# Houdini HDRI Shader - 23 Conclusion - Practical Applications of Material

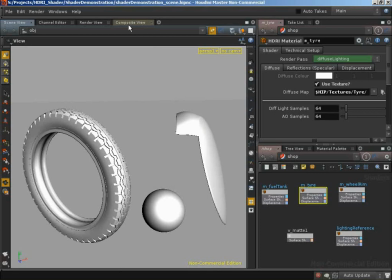[4:03]
And the material for the tire is really interesting because we know, if we jump over to our composite view, we're dealing with a rubber surface type.
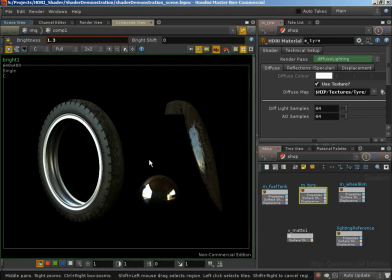[4:11]
So this rubber really needs to have a strong proportion of its final contributions coming from diffuse, because rubber is a very diffuse surface. It's a very rough surface. It scatters a lot of light that hits it. And we can see, if we were to look at our reflections tab,
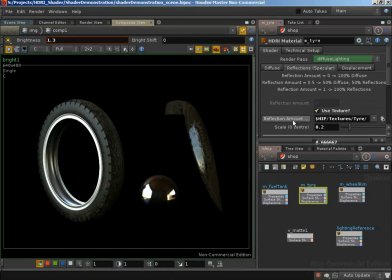[4:27]
we can see that whilst we're mapping with a texture our reflection amount, we're scaling that really low to 0.2. So we have a very low proportion of reflections, and we have a very large proportion of diffuse. The color of our surface for diffuse is driven by a texture map. We can take a look at that texture map in a second.
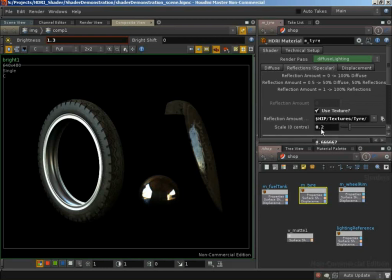[4:47]
And the proportion of diffuse to reflections is driven by a texture map, and we'll look at the significance of that in a second as well. Interestingly, we're dealing with very blurry reflections, and this makes sense.
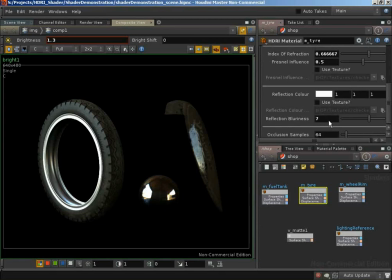[5:01]
We've said that most of our lighting is coming from diffuse, and therefore we're saying it's a very rough surface. It's scattering a lot of the light that's hitting it. That means that for any reflections that we get back off of our surface, they would be heavily scattered as well. So we do have a low reflection component,
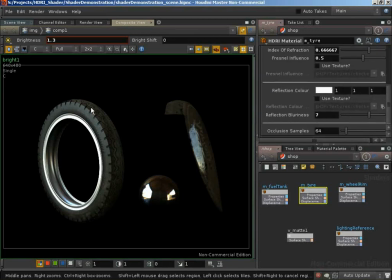[5:19]
and that reflection component needs to be heavily blurred to give us this sense of a very rough, very rubbery surface. You can also see that we're dealing with some Fresnel, and that was just giving very nice visual qualities that I felt matched the tire material that I was trying to represent.
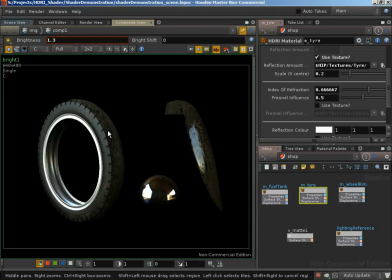[5:38]
This was a real-world tire that it was based on, and I felt that when we started bringing in a little bit of Fresnel, and that does have a index of refraction that matches plastics, when we started bringing in a little bit of Fresnel, we were dealing with a material that behaved more closely to rubber,
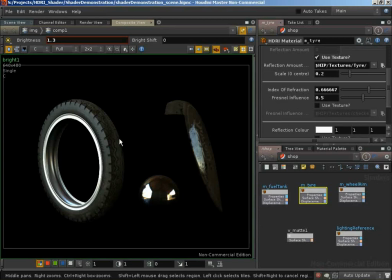[5:54]
especially as the fact that the wheel that I was matching had a slightly damp tire, so it had a layer of water on the top, and that really did feel like it was reflecting the light at glancing angles much more strongly than it was face on, but not quite as strong as a plastic material was, hence the fact that our influence is only 0.5.
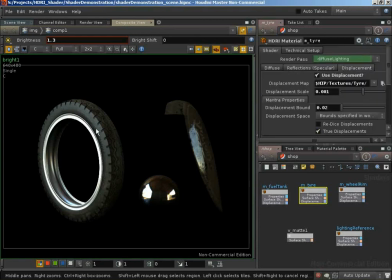[6:14]
We're also dealing with displacement mapping, and that displacement mapping is simply adding some of these details to the side of our tire. So let's take a look at the diffuse texture and the reflection amount texture, because how these two textures correlate is really the key to how this tire material is working.
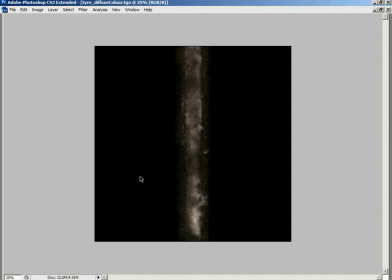[6:33]
So I'm going to jump over to Photoshop and let's load in our diffuse color. And our diffuse color is really, really simple.
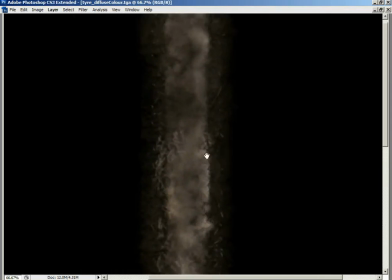[6:40]
This is the diffuse surface color texture, and the vast majority of this texture is just a dark black color.
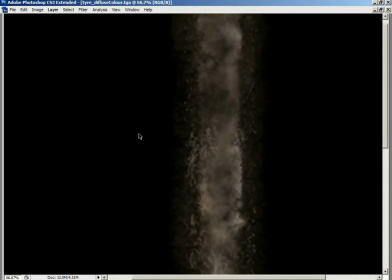[6:47]
Now it's very slightly off of black. I believe it's about a 30% gray, and it's a very dark color because our rubber really is a very dark material. It's a close to black material, the tire rubber. However, we wouldn't, if we just had black as our diffuse surface color, have a very realistic surface,
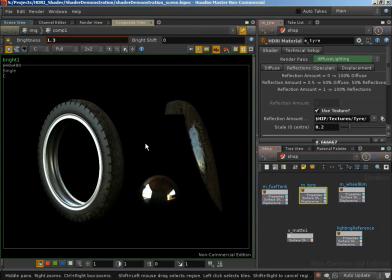[7:05]
because no surface is very clean, is very pure when we're dealing, especially with a wheel that's rolling over dirt, is rolling over mud. We're going to have a lot of other things that are affecting the diffuse color of that surface. In this case, dust and mud that has stuck to the surface of the tire.
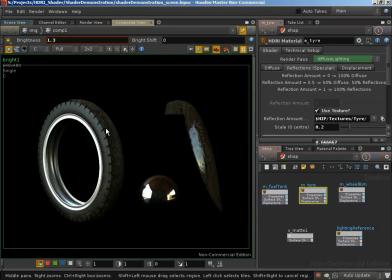[7:21]
And if we don't include those in our texture, it's going to be very hard to get a realistic looking end result.
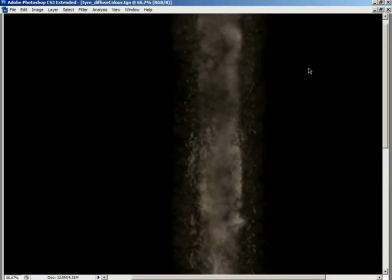[7:27]
So you can see that all around our tire,
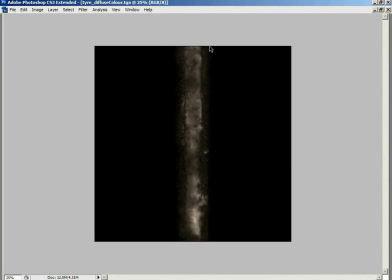[7:31]
because the UVs of the tire pretty much lay the tire down this central portion of the texture,
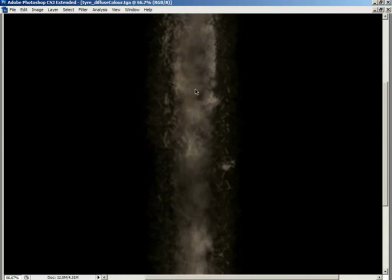[7:36]
all around our tire we have mud, and we have more mud
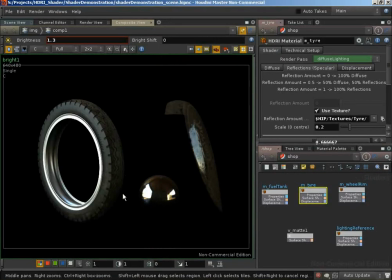[7:41]
here on the outside of our tire where it would be rolling on the ground, and less mud on the edge of our tire as that mud would splatter up.
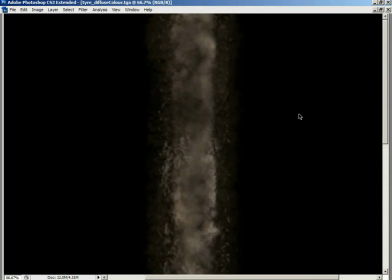[7:52]
And this was based on looking at a real tire that I was trying to match this tire to, and looking at how the patterns of mud on the surface of that tire were behaving, taking those ideas of the patterns of mud and applying them in this texture map.